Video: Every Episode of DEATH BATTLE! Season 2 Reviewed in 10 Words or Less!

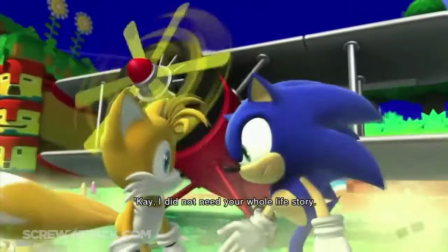(24:38)
They close with a steroids joke and a clip that's way too long from a game that arguably portrays one of the worst versions of Tails.
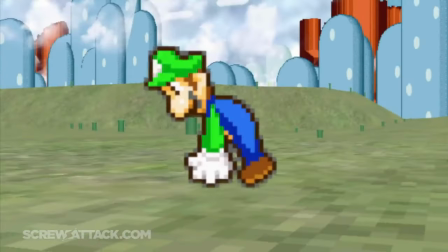(24:44)
And fittingly, this animation portrays one of the worst versions of Luigi. This is Eric Mart's first and last animation on the show,
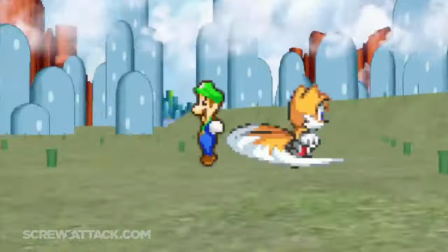(24:51)
which is unfortunate because they certainly have talent and a good grip on how to make sprites work in a 3D environment, but the battle script they had to work with just wasn't it,
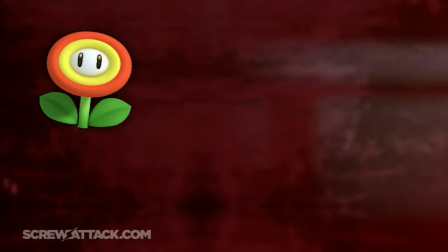(24:59)
man. I can respect the idea of giving them exclusive power-ups to help differentiate it from Mario vs. Sonic, even though Luigi still gets his hammer, what?
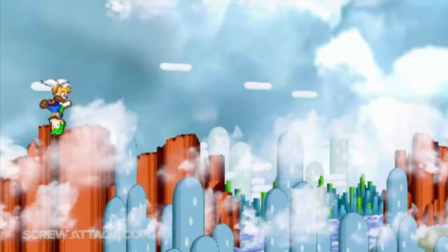(25:06)
And while it starts slow, there's a decent bit of back and forth at the beginning, but once Tails takes Luigi into the air, it goes down eyeballs hill.
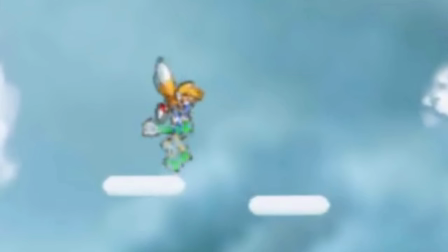(25:13)
Tails is still somehow grabbing Luigi, even though the Vanish Flower is supposed to make you intangible,
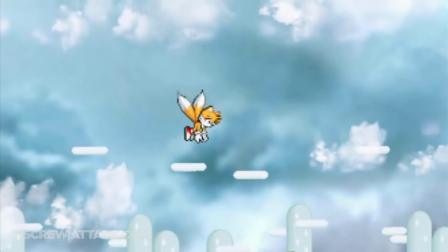(25:18)
and for a kid with a 300 IQ, it takes him way too long to figure out what's going on here.
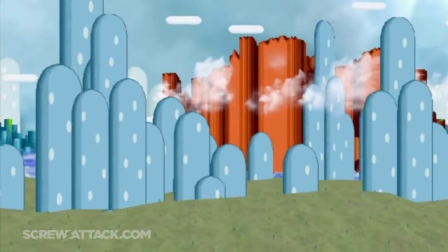(25:23)
The following scuffle is alright, but once again, Luigi gets no meaningful hits in, and that includes this part where his utilization of the poltergeist is rendered completely moot.
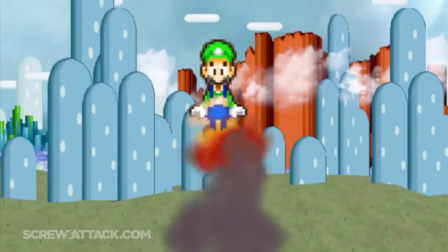(25:31)
What was that about Tails getting tired after spending too much time airborne? Luigi remembers his name is also in the title and finally gets to do something with the lightning beatdown.
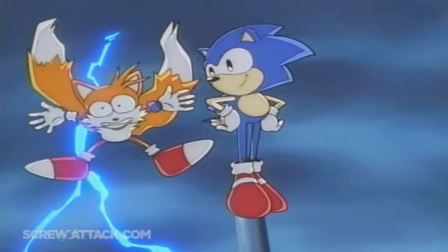(25:39)
Even though Tails doesn't act scared at all despite the analysis establishing his astrophobia, and after that, he gets zilch!
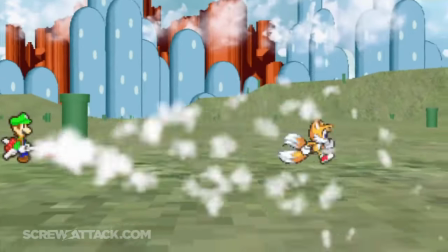(25:45)
Jack all! Absolutamente niente! Zippo!
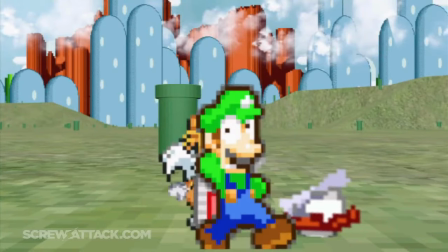(25:49)
All the negative zone does is make Tails trip, which even if Luigi was taken seriously up to this point, that'd still be a major missed opportunity.
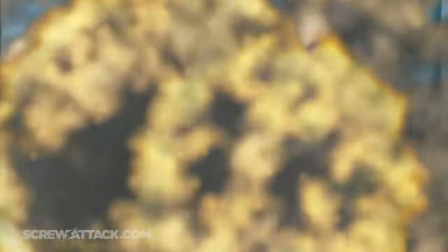(25:57)
Barring the personal attachment I have to the Mario series and Luigi as a character, the fight is just underwhelming.
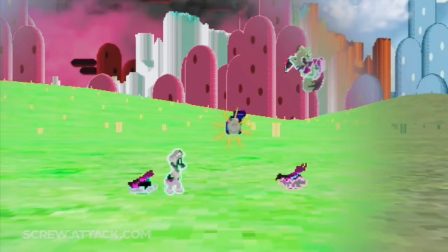(26:03)
None of the hits have impact, and there are too many pull the rug out from under you moments.
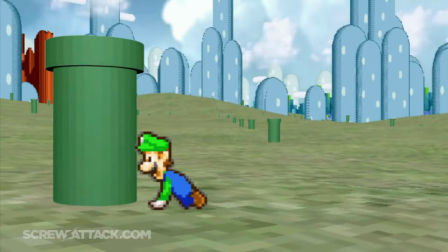(26:07)
Like how the ending tricks you into thinking a big final showdown is coming with the music change, and then Luigi dies.
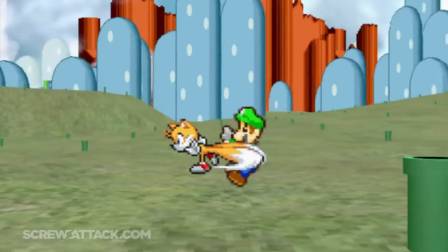(26:13)
He was given the respect of a Koopa beforehand, was ragdolled throughout, and the fight ended on his echoing crying.
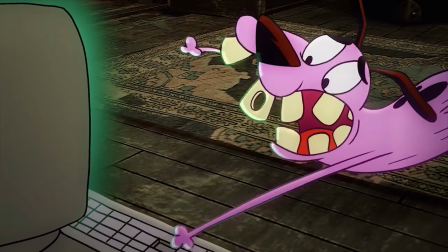(26:19)
You can have the fighters be scaredy cats while still giving them cool moments to shine. Man, even Starscream was treated better than this.
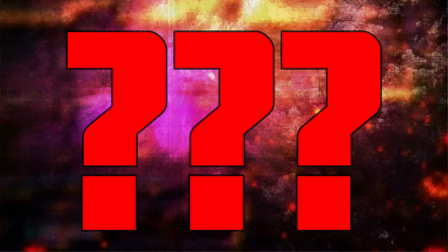(26:28) Vegeta! Look! A Pokemon! Vegeta versus Mewtwo.
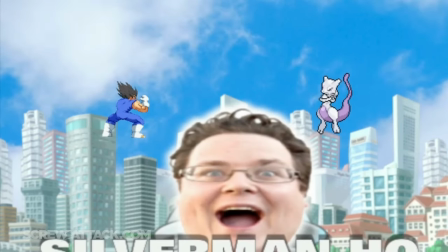(26:33)
While they obviously would never do something like this today, here's an episode that— Wait, hang on, you're not really gonna talk about this one, are you?
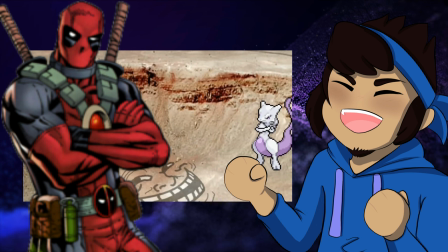(26:42)
Okay, you got me.
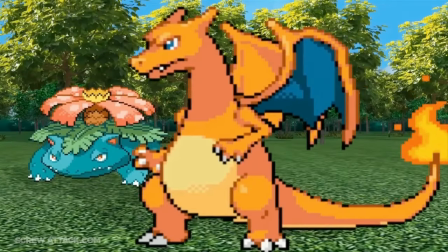(26:48)
Pokemon. Battle Royale. Our first episode to make the jump to 1080p, I'm honestly kind of surprised they've yet to do any kind of spiritual successor to this one.
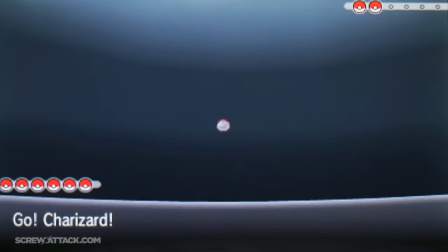(26:56)
But at the same time, I don't mind since it helps this episode feel all the more special.
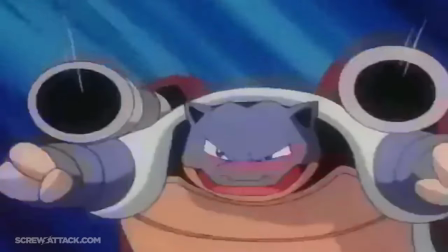(27:00)
And while same series matchups usually draw ire, this one feels justified as it's always been a schoolyard debate for a super long time and wouldn't happen normally in canon.
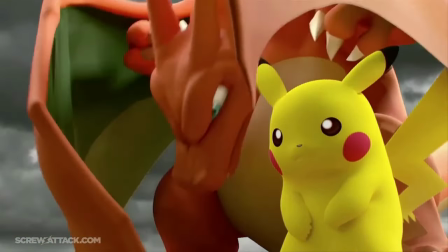(27:08)
As for my stance, anytime my classmates got a bit too wily over it, I would just hide in my Eevee is the best bunker and wait it out.
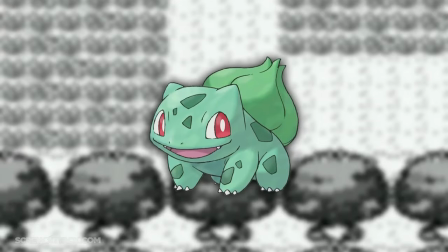(27:15)
The analysis is a major improvement over the last Battle Royale.
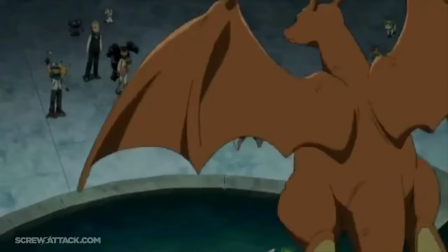(27:18)
It helps that there's not as much personality and history to tackle, and having one less opponent keeps it from feeling cluttered,
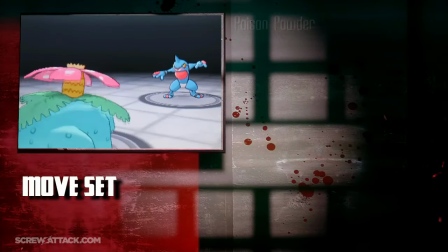(27:25)
other than the one sleep powder roofie comment, like wow that shit caught me off guard.
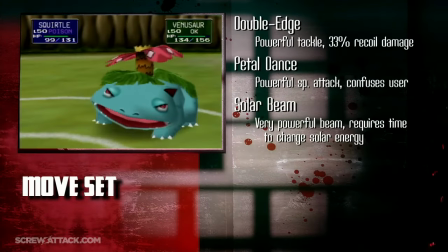(27:29)
These segments are great at covering the strengths, weaknesses, fighting styles, and the symmetry in starting off with their evolution lines,
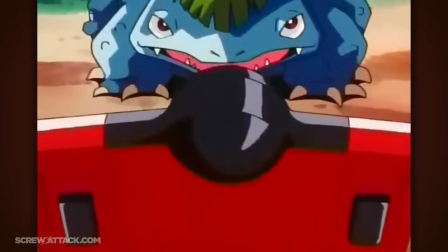(27:35)
having a real world calc, and ending with the Pokedex entries is very satisfying for my autistic brain.
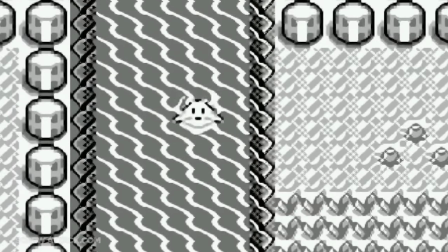(27:40)
I know I don't need to mention it, but I'm still gonna.
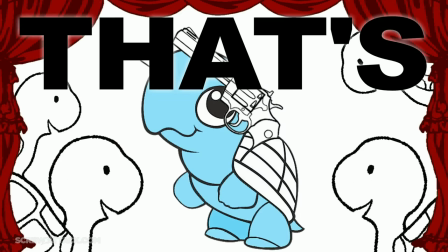(27:43)
Boomstick's turtles and tanks theory still cracks me up as one of the best jokes of the show, and it makes rewatches of My Little Pony a tad awkward in hindsight.
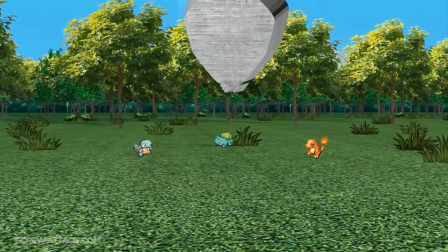(27:51) He's like a tank!
This fight has a hilarious setup, implying the Death Battle team has this kind of technology to mess with the natural order!
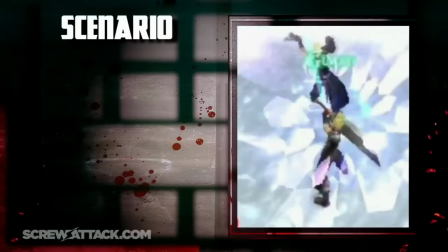(28:00)
And it falls in line with their philosophy of no player influence, another element that feels more justified when compared to Link vs. Cloud,
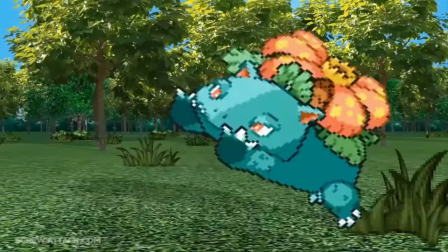(28:06)
since it's not nearly as limiting and is pretty much necessary. Molly killed it with some awesome effects on the moves, and the choreography never felt confusing despite the additional fighter.
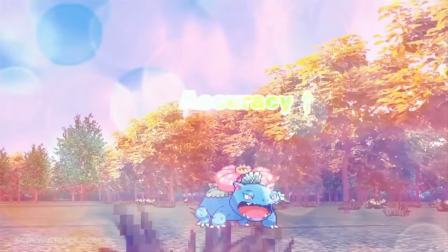(28:15)
While Venusaur had a brutal death, he at least got some awesome status effect moments and the crazy beam struggle.
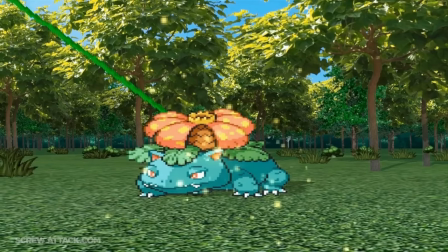(28:20)
Boomstick may not care that much, but the bias does fall in line with this episode's playground debate tone.
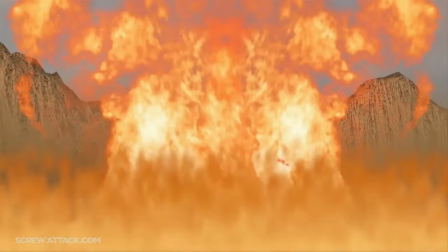(28:25)
Like, Venusaur has his fans, sure, but it's silly to pretend that's not an unpopular opinion. I knew one kid that preferred Venusaur back in kindergarten. We don't talk to that kid anymore.
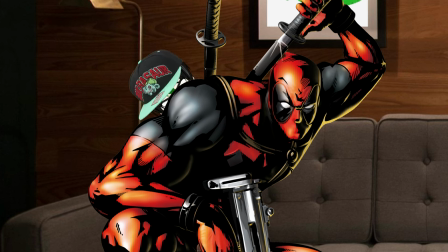(28:35)
Stop! What the hell? Sorry, blame the voices. They told me to. If he disrespects my baby boy ever again, shoot between his eyes!